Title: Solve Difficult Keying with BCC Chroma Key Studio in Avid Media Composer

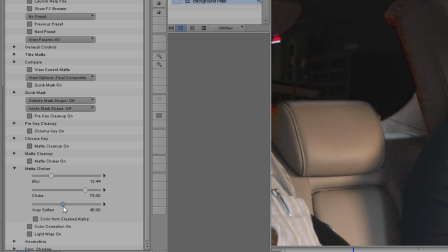(4:05)
This is going to soften the intermediate colors seen in Motion Blur, for example when someone moves their hand across the key.
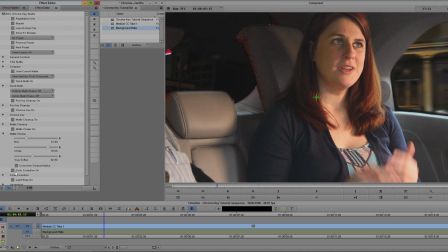(4:11)
Next, let's do some quick color correction. My plate is a night shot, so I want to darken up the interior of the car a bit. To do this, I'm going to enable Color Correction and just nudge down the brightness a little bit.
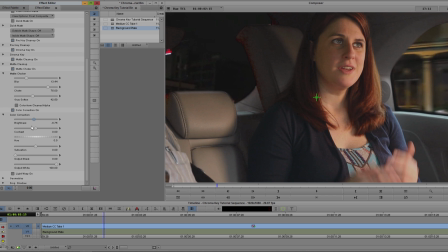(4:22)
I can adjust the hue and contrast if I need to, but in this instance, I'm good with just adjusting the brightness. Lastly, I want to enable Light Wrap. Now this is going to take some of the lighter areas from the background and blend them in with the edge of my key.
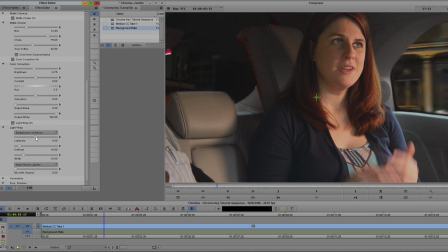(4:36)
This is a very good way to reduce that harsh keyed look that you often see. To do this, I'm going to set my background to first below where I have my plate. Now I don't want to set my lightness too high or I'm going to get this unsightly white glow around the edges, so I'm going to try and set that somewhere around 0.1.
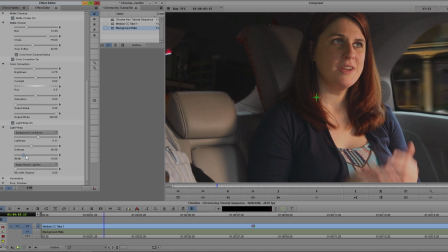(4:52)
Softness and width parameters will allow me to control how faded the edge is, and this This is something that we'll probably tweak back and forth as we work on our composite.
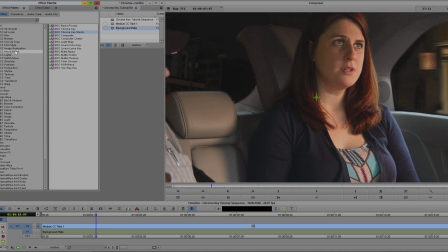(5:01)
But for now, I'm going to move on, and I'm going to go to my Film Style category in the Effect Palette and select Fast Film Process. Now I'm going to hold Alt and drag it directly onto the clip. This is going to add the effect to the same clip on top of Chroma Key Studio.
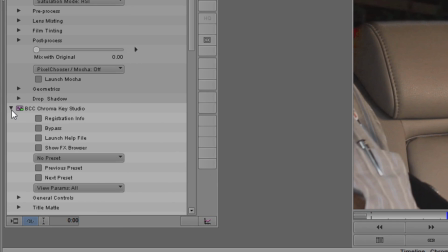(5:15)
Now to make sure these effects composite correctly, I want to select Chroma Key Studio, open up the Title Matte group, and enable Multi-Filter Start.
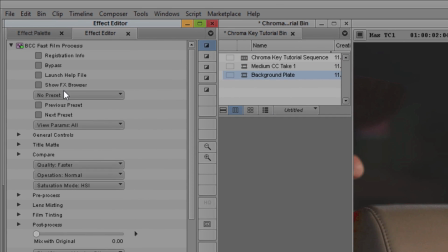(5:23)
Then, with Fast Film Process selected, I'm going to go to the Title Matte group again and this time enable Multi Filter End.
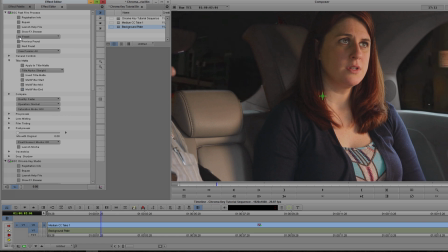(5:31)
Next, I'm going to select the preset Bleach Bypass.
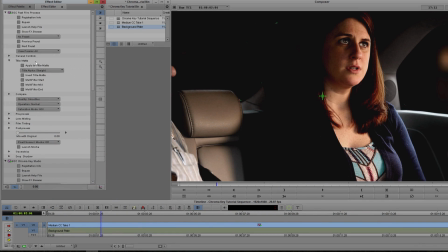(5:35)
I really like how this highlights the area around your face where the light is coming in, but the blacks are a bit too crushed for my taste.
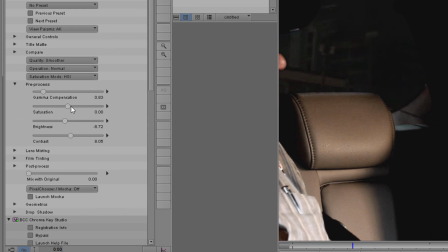(5:41)
So to fix this, I'm just going to go into the Pre-Process subgroup and just reduce that contrast a little bit.
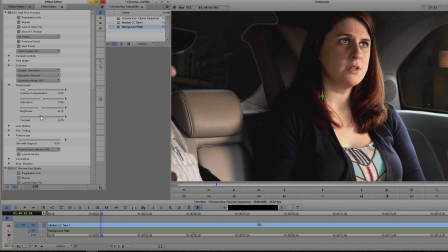(5:47)
Feel free to tweak the various other settings to your liking. Alright, so at a basic level, things are actually looking pretty great.
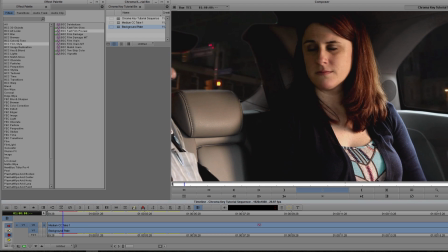(5:53)
I can render this out and play it back, and I have a quick and solid key. This looks a lot better than what I started with, and it's important to note again that my original key was pretty slapdash.
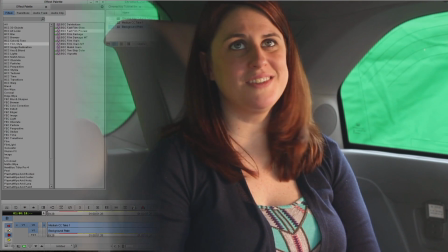(6:03)
It was full of wrinkles, odd lighting, and even some backdrop movement. But I'm not done just yet, and there are a few more tricks I can use to get this ready for broadcast.
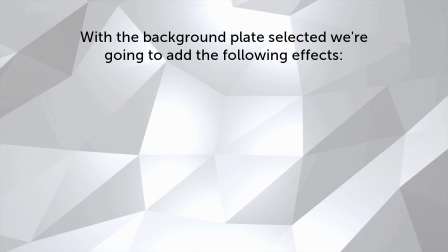(6:11)
With my background plate selected, I'm going to add three different effects in the following order. Fast Lens Blur, Fast Film Glow, and Title Studio. Don't forget to hold down ALT as you apply them so they stack.
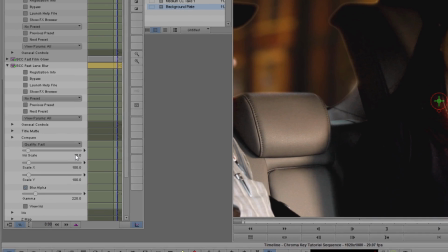(6:23)
Alright, first let's look at Fast Lens Blur. I don't want to get it too high here, otherwise the background won't look real.
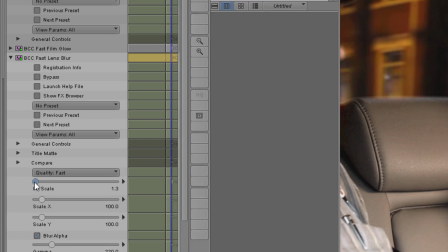(6:30)
So what I'm going to do is I'm going to reduce the iris scale to about 1. This isn't a huge blur, it's just something that creates a little bit of a distortion, a little bit of depth.
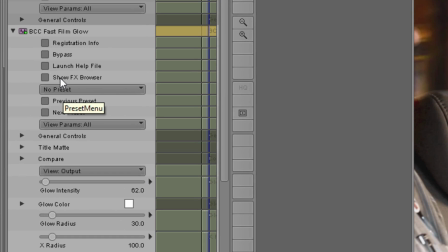(6:39)
Next, I'm going to go to my Fast Film Glow effect, and I'm going to select the preset Horizontal Cool Mist.
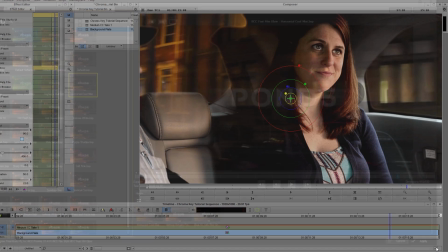(6:44)
This is going to create some nice texture on the glass and streaking from the lights as they pass by.
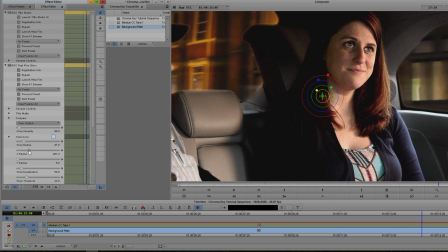(6:49)
Now I can always adjust the x-radius parameter if that streak is too much. Finally, I'm going to do something very different with Title Studio. When we first think of Title Studio, we generally think of creating titles and other effects, but in this case, we're going to use it for a very different purpose.
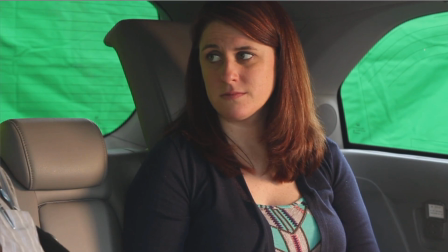(7:05)
I'm going to use Title Studio to recreate those rear window heat strips that I lost while working on the key.
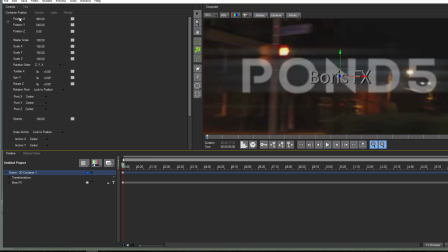(7:10)
To do this, I'm going to launch the Title Studio UI and begin by deleting the placeholder text.
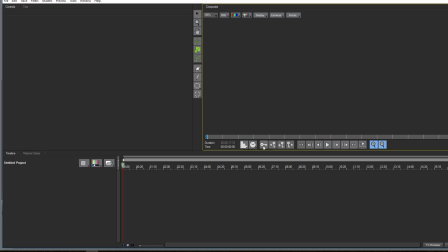(7:16)
Don't forget to toggle the animated static control button seen here, otherwise you can create some unwanted keyframes.
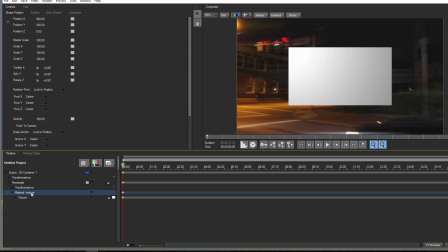(7:22)
The first thing I want to do is create a new spline primitive. By selecting the material track, I have access to the shape controls.
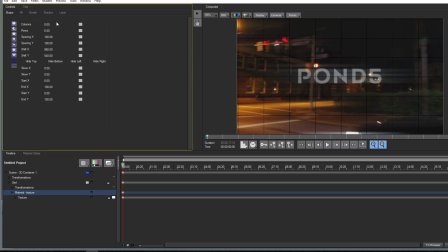(7:29)
With these selected, I'm going to change the object to a grid. Now I don't need any columns, so I'll set that to zero, and I'll increase the number of rows. Now gridlines aren't determined by fill properties, rather they are determined by border properties, so I want to slightly increase their width, but I also want to decrease their opacity.
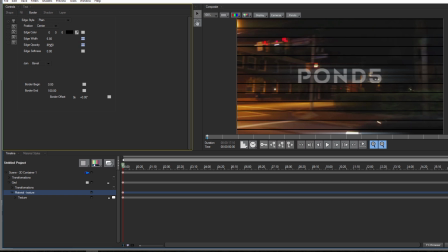(7:46)
This will allow them to be seen, but keep them slightly out of focus.
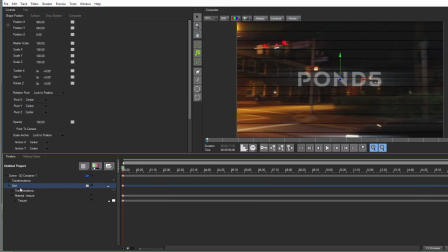(7:51)
The next thing I want to do is, with my grid track selected, go up to Shaders, Deformers, Curl.
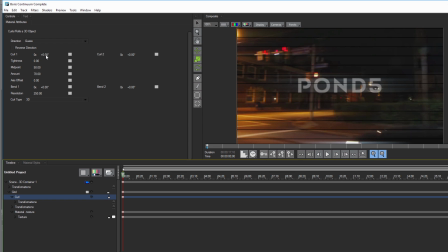(7:58)
What I want to do here is tweak the curl amount and the axis offset parameters in such a way that the lines curve downward about midway across the image. I don't need to see them on the right side of the background, since that area is what appears in the window next to my actress.